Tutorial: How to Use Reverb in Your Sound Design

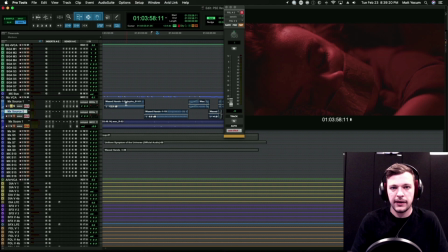But this track down here, once we're in the trunk with her I want to hear the perspective of the music coming through the trunk right like he's listening to it up here she's down here and because we're not going to be hearing the dry source I want to hear a lot of reflection so my first reverb here
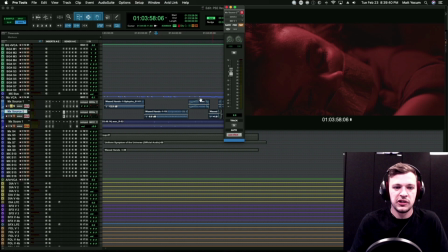is the car reverb that I showed earlier and I'm basically putting it all the way up to unity for this section because when we're in the trunk here it gives a really nice boomy low end there's a lot of bass in this particular impulse response for this car
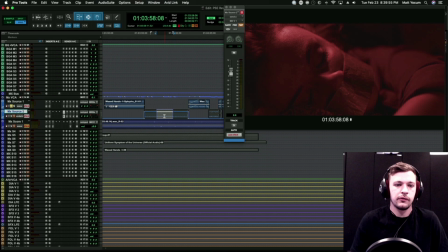reverb so it gives a nice sort of round boominess that to me sounds pretty convincing like you would be hearing the radio through the trunk so I'm going to just play this real quick I know it's a lot to keep in mind all at once but we've got the source music the source
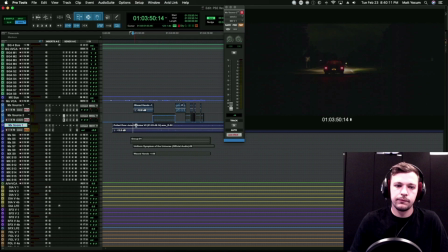music in the trunk and then we're also going to have this pretty heavy sort of impending score here from the composer.
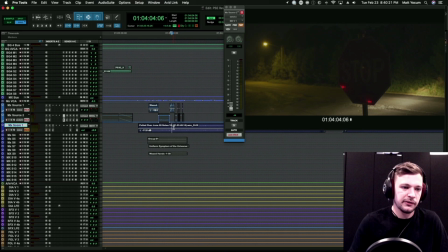You'll also notice just briefly I'll just mention on this particular track I didn't get stems from the composer so I am up mixing this. That's the reason this is a 5-1 track even though this is a stereo clip here. I'm just up mixing with a Waves plugin.
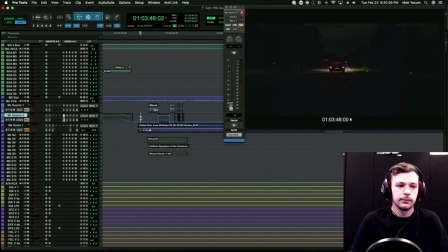That is a topic for another time so yeah I'm just gonna play this scene here okay